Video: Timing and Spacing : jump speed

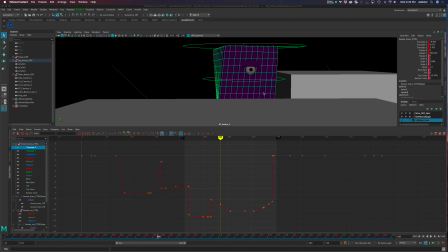1s
Okay, welcome to another sick tutorial. And as in sick, I mean I still have a cold, so I'm recording tutorials for my students as kind of like little mini critiques. And so this one, another student, Kaylee, sent me her file, making really great progress, I think.
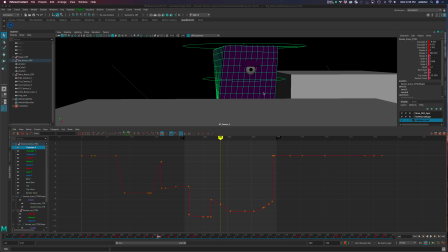20s
I'm not going to look at the whole entire animation. I've chosen just this one little scene. I again want to kind of continue to talk about these ideas of timing and spacing. And in this case, kind of timing and spacing also relate to speed, right?
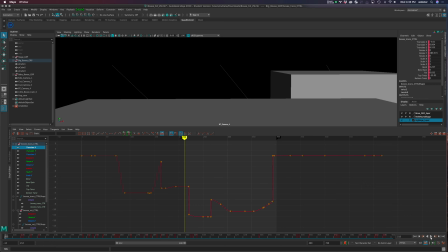36s
We're talking about the timing, and of course spacing would be distance, or distance in between the individual frames. And so we perceive that as speed, or the lack thereof. So there's a couple little things.
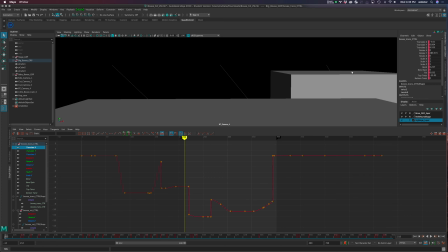50s
I've isolated this, so I'm just looking at this one camera. And the storyline here is basically one little boxy character is searching, kind of like hide and go seek, for another little boxy character in this little world of kind of tall cubes, little mini skyscrapers as they were,
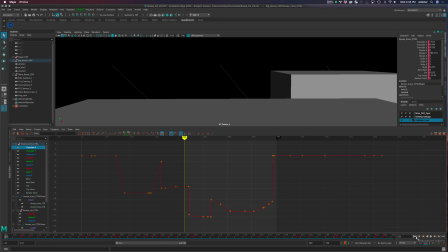68s
or cube-like trees. But anyways, so I'm just going to go ahead and play this as just this one shot.
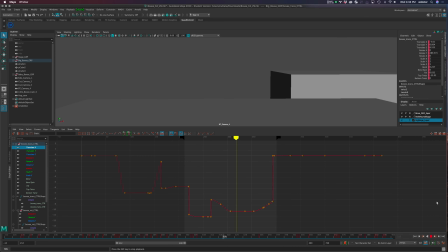76s
And it's in the whole context of the story, it's pretty funny. It's a nice little idea how the story cuts to this. But I think, you know, in looking at the various shots that Kaylee has going on, I think this one in particular, I want to give just a little advice about ways to think about that timing and spacing.
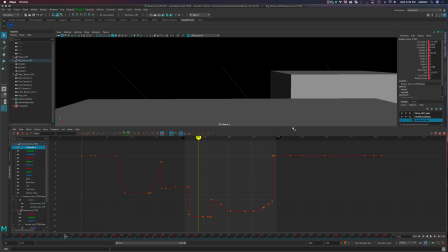95s
And, you know, some of this is, she's being creative with the idea of where is the character.
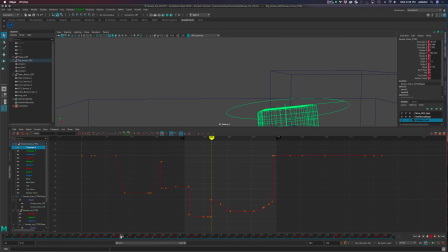102s
So if this moves into place, right, animates it so that the character kind of comes up all the way here and falls down and kind of stays put. And then, you know, goes back to, actually it moves very quickly to wherever the next shot is going to be, back over at another place.
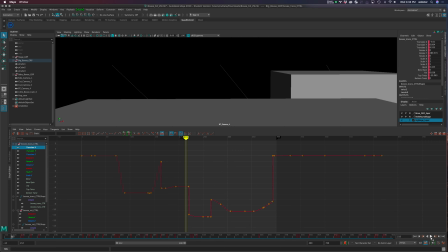119s
So I'm going to go back to the shaded mode. But the two things that I see here is, given the height of the boxes, and we can't really tell it here, but in the earlier clips,
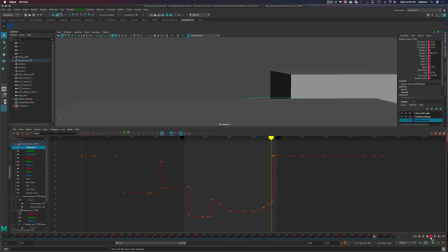128s
these are rather tall, so it would be quite a jump for our Intrepid Boxy to make it up here. So there certainly should be a pause, you know, where at the top of the jump, the character or anything, because of gravity, kind of stalls out and then goes back down.
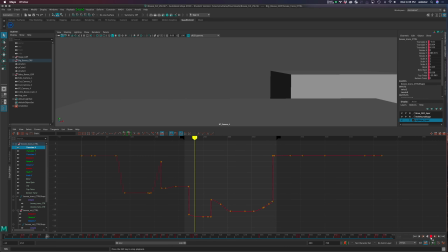146s
But there also has to be enough force that it seems like the character, you know, there was enough force to get it up to this point, and also the gravity starts to pull the character down.
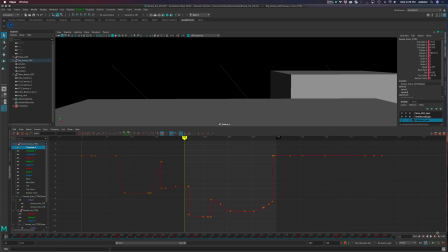156s
The other thing too that would happen, and this one's a little more subtle, but especially in this first jump, when you're going to watch this, hopefully you can see my cursor, is the character jumps across here. In fact, let's just go through this.
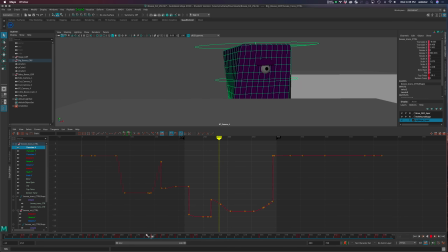171s
When I play it in full motion, you'll see this, where it seems like the character kind of speeds up in this little section, and then will slow back down. So let's just watch this again, right? See where it kind of like gets to the top, and then all of a sudden it kind of propels itself in air a little bit more.
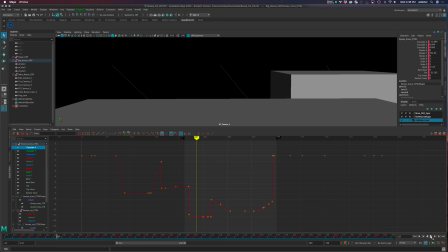190s
This happens a lot because, you know, Maya's doing a lot of auto smoothing, and you can make an argument based on, you know, wind drag and how something should slow down.
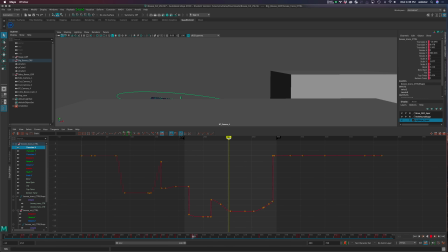201s
But generally when I have a character that's jumping in the air, even though I might animate, so you can see here's the jumps, right?
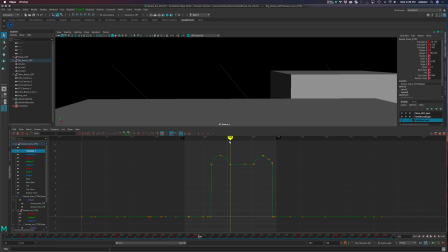208s
Very obvious what's going on in that space. The other thing I might do, or that I would suggest doing, is in this space, let's look at the Z. So the Z is kind of flat, right? So it's not moving anywhere on a depth. It's just moving side to side in this case, which makes it really easy.
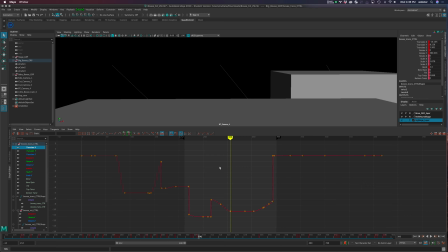226s
But and this would be same if you did basically have animations on the X and the Z, if there was changes in those, if there was translation going on.